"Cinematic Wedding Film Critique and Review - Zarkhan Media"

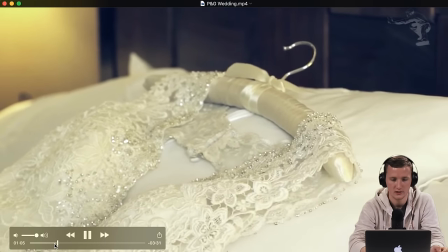Good shot. Good shot. Two slides in a row. Tilt down.
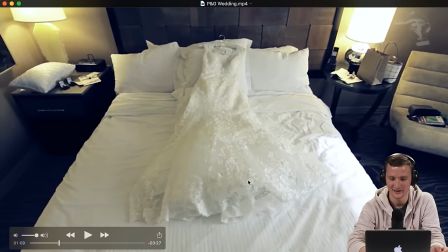So, okay. This is funny. Number one, is that Ryoko? Is that? I am not sure. That looks oddly familiar to a Ryoko package.
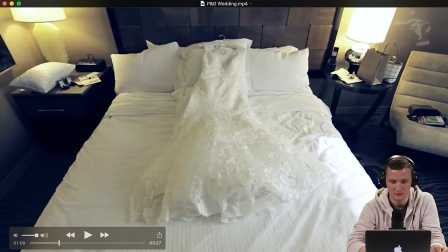yeah I think that's a camera bag as well yeah I'm pretty sure this is film stuff so I notice it's kind of tough if you're just watching it and there's two second long clips but
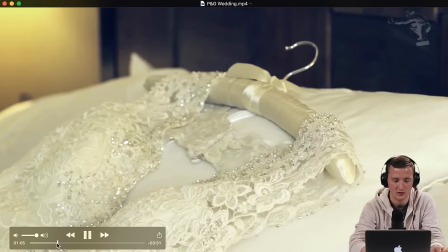okay so these are three shots in a row a slide a slide and then a tilt down wide
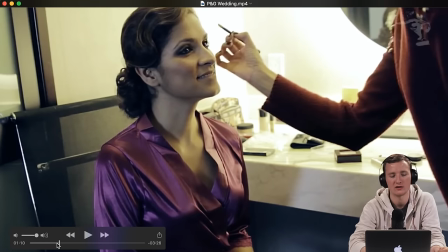maybe a tight i don't know it just seems like those three shots weren't different enough i don't know something about them so
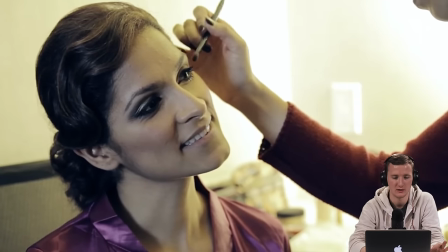i hope this is the bride it has to be it's good so
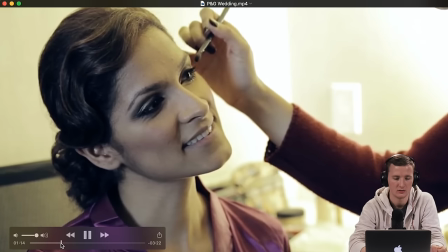her makeup was you know there so it's good it's just that
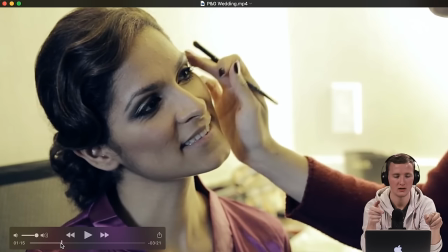mix of tungsten and daylight so we have the tungsten here and then we have the daylight here and then this uh is just blown out and just way too
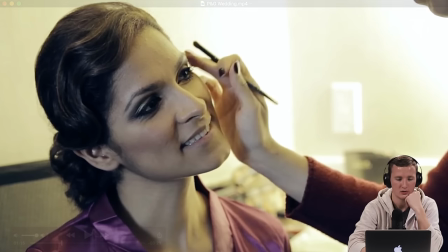crazy so this isn't the best of situ like locations to um
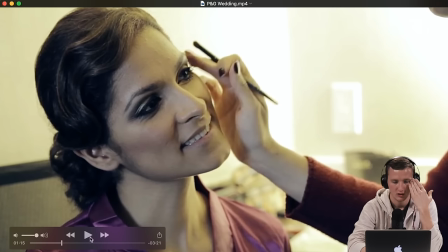to shoot but it seems like they weren't confident enough to ask the them to move to window light or something better so you know
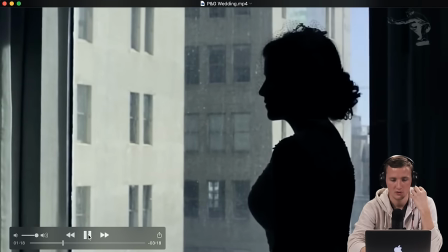first first wedding that's pretty good all right so we have a silhouette shot what i would love
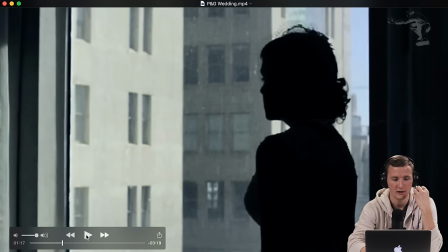is to not see any shake or any movement. So lock this down. And this is like every single wedding photographer, every single wedding professional is gonna run into this. Hotel windows are the grossest things ever. Holy crap.
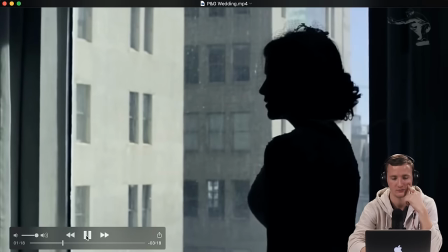Always, every single one, always the same. But that's good, I like this.
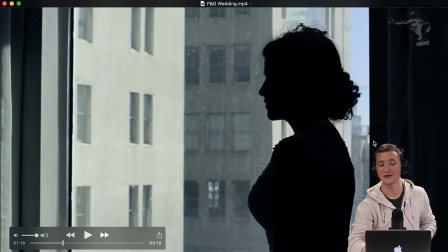I would have liked to have a little more of this view. So like maybe go this way. And if this is the wall, it seems like there was room, but I'm not sure. Um, it seems like this angle was matched with this wall. So they have lots of space on this side. So I, you know, this, that's pretty cool. I like that.
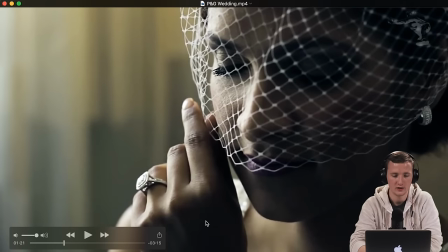And that's gorgeous. That is good exposure, good tight shot. Not sure what they shot on this lens wise, but for a T2i, look at that. If they had the sharpness down, you could barely tell if this was a 5D Mark III or T2i.
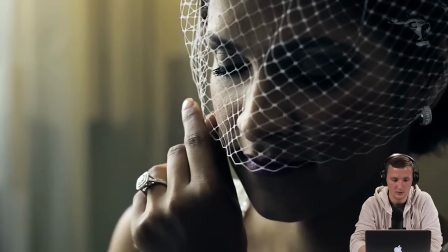Honestly, most of you people. Good color. Good everything. That's great. This focus is nailed on the eye. You're moving around a little bit of motion. You're directing her pretty well. And then that ring in the nails. That's what brides want to see.
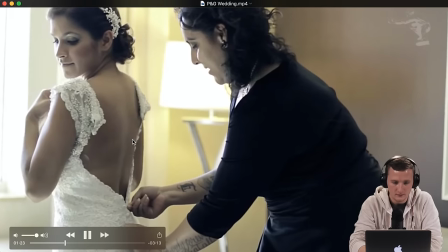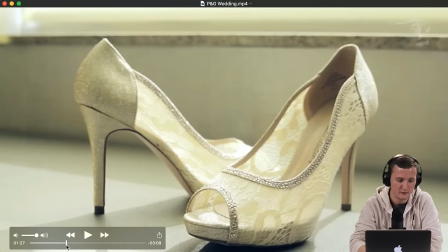good it's tough it's tough with this single source uh
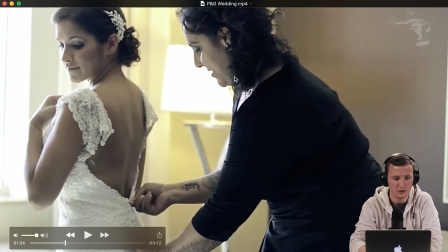well obviously there's tungsten lights everywhere but i would have turned these tungsten lights off
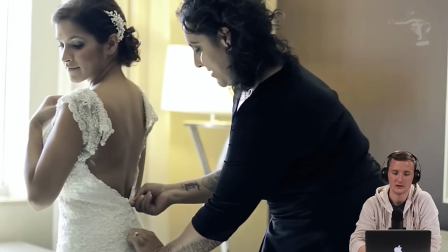completely that's the first thing that i would have done in this room um there's plenty of light coming through you know if there's one window it's tough but if
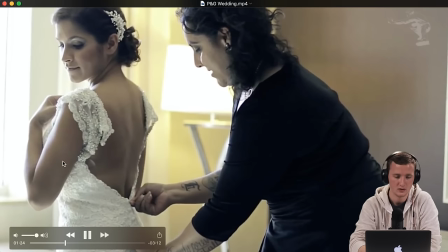there's two windows definitely use that natural light so this is cool. Just a little overexposed.
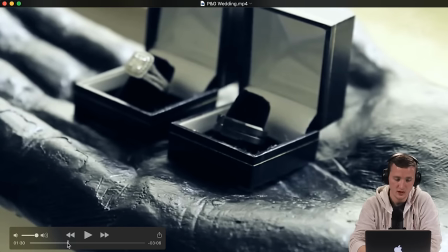So that was a good slide, you know?
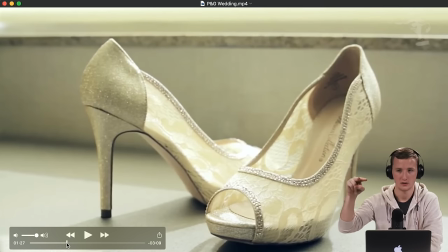That was a good, because it's easy to just do the lateral, but to do a lateral and then a pan as you move is pretty good.
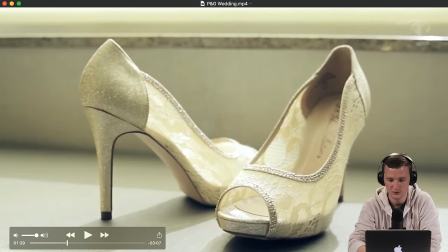I would say a little overexposed. I would have set the exposure for this, because it seems like this is about similar to this. So to me, this could have benefited from one stop down.